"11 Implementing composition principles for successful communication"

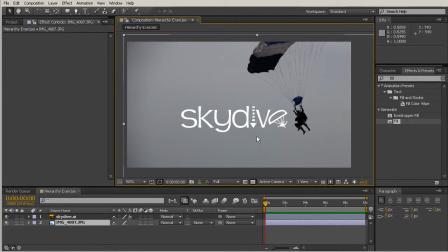[4:11]
So I kind of start here and then I move up over here and begin to kind of look at this parachuter image.
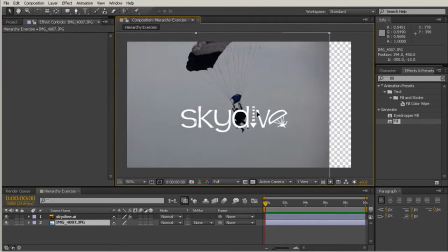[4:18]
So it's up to you how you want to arrange this. Maybe you even, maybe you want to change it where this kind of animates in.
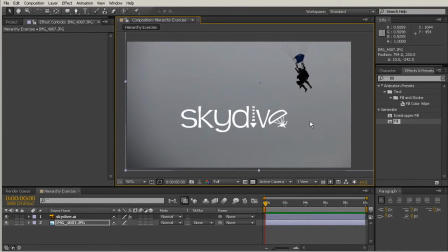[4:26]
So maybe you would start out with it
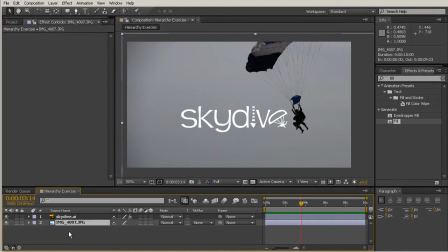[4:29]
a little bit higher up in the sky. So let's go ahead and we'll just set a position keyframe right there at about 2 seconds.
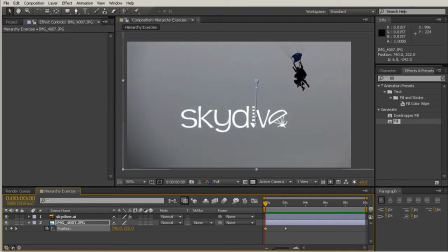[4:37]
And then with our current time indicator at the beginning, maybe we start out like this. So kind of this sort of thing happens. So that's a little more interesting maybe than what we had earlier. So there's animation rather than just text.
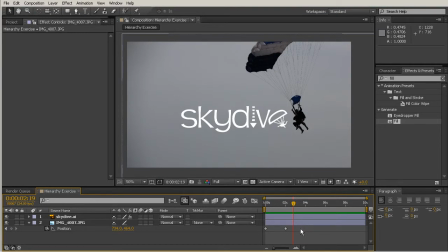[4:52]
Now, the next bit of info we have is your adventure is waiting for you somewhere around 10,000 feet. So maybe I'm ready to transition to a new picture now. And something, maybe a picture that we would want to use is something kind of interesting.
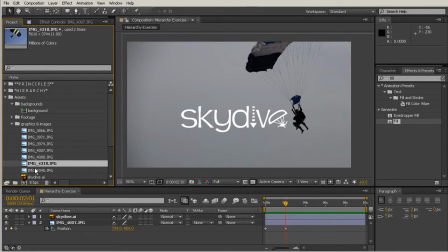[5:09]
So, but we want to have contrast too.
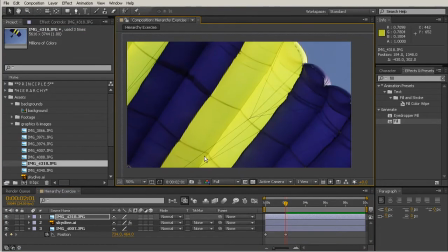[5:13]
So even though this picture is very interesting, maybe we want to actually use a picture that feels a little bit different. Now we're telling a story with these images. So this image here that you see at the end looks like someone's already landed on the ground.
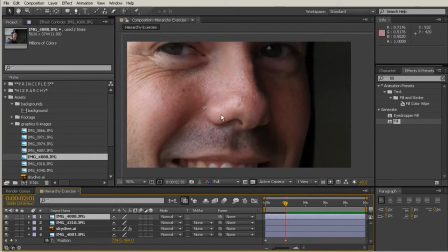[5:27]
So we probably don't want to go with that. This image might be interesting though. It's somebody who looks like they're kind of gearing up to go on a skydive.
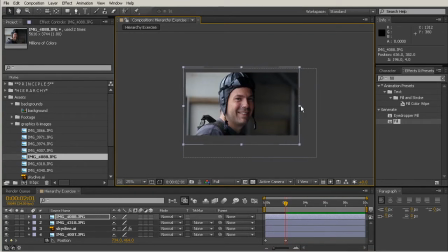[5:34]
So maybe this one is one of the next ones we want to use. This picture is also great because it has a lot of negative space over here on the right. It's clearly kind of being set up here to use the rule of thirds. So I'm just going to take that picture away that we see that we dragged on there earlier.
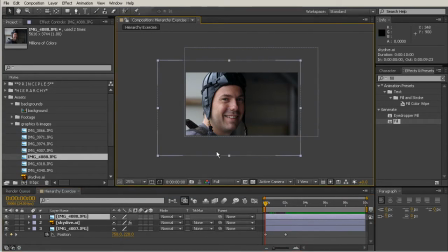[5:51]
And then this picture that we've just now added, let's go ahead and animate this picture in from the top. So once kind of that 2-second mark is hit, let's go ahead and drop this picture in. So we'll bring up the position,
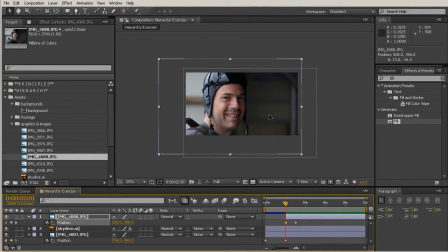[6:05]
and I'm just going to move that forward so it has about a second to animate in, and then we can pull this up out of the comp window. So it kind of almost happens like this. And then we can bring in our text over here on the side.
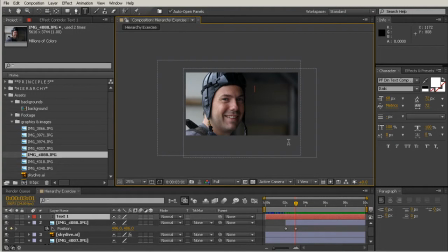[6:20]
So let's say something like your adventure, and you can also cut and paste. I would almost always recommend cutting and pasting because sometimes as motion designers we're not necessarily the best spellers,
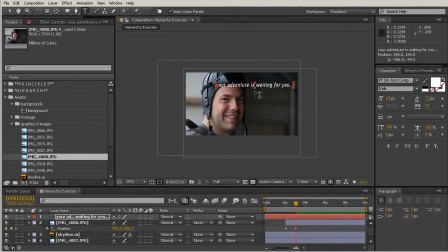[6:35]
and there's nothing more embarrassing than having a misspelling in your composition. Delivering that to a client is never something that you want to do.
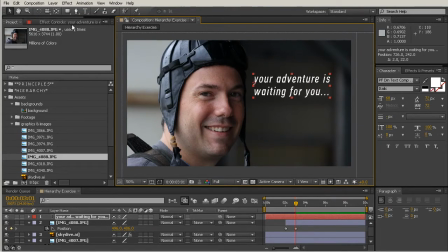[6:44]
So you always want to type it out in something, spell check it, and then use the text from there. So let's come in here and kind of fix that. Now, adventure seems like a pretty important word in this sentence.
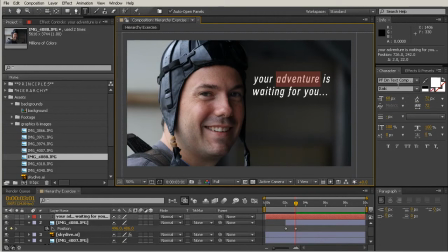[6:58]
So maybe we want to make that feel a little more important. So maybe I'll change that to bold italic.
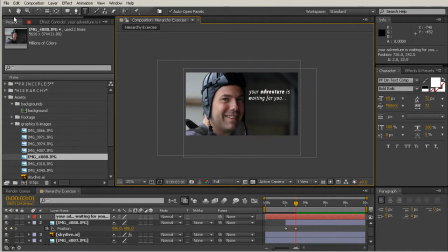[7:05]
And maybe the whole thing could even be just a little bit bigger. And maybe we even want to change the color of adventure. So come in there, highlight adventure.
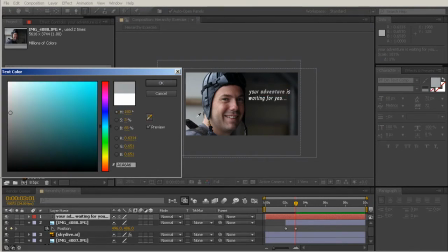[7:17]
And we kind of have these nice colors going inside of the composition. So maybe kind of this blue color. I like to color pick colors within my comp a lot of times, and then I'll take a look at how they're interacting with the background,
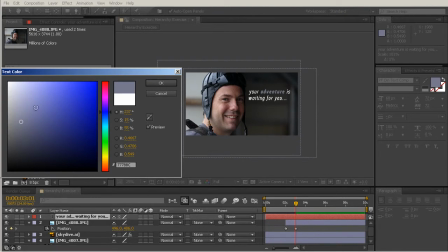[7:32]
and let's create just a little more contrast by giving this a little bit more of a bluish color. So I'm just kind of moving up towards a more saturated hue than what we had earlier, but I'm still keeping it up here closer to the whites so that we have contrast with that background.
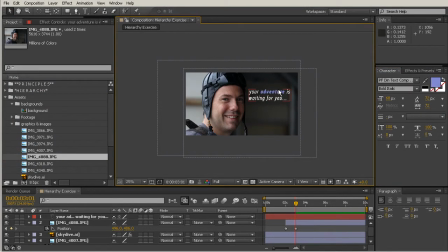[7:49]
So now this color feels like it fits with this composition, but it also is a little bit brighter than anything else that we have in the comp.
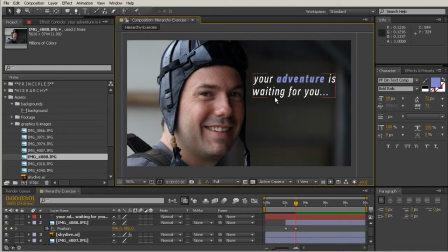[7:59]
Now let's talk about how we would align this bit of text. The eyes are going to be one of the very first things you go to. So I'm going to move this down so it's kind of just aligning right there in the middle with our person's eyes.
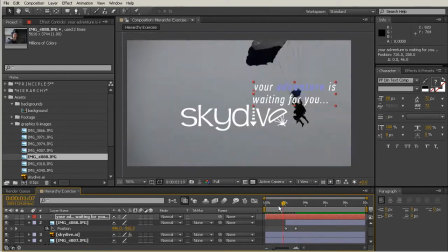[8:13]
So it kind of looks like this. Now let's add a little bit of interest to this bit of text animating.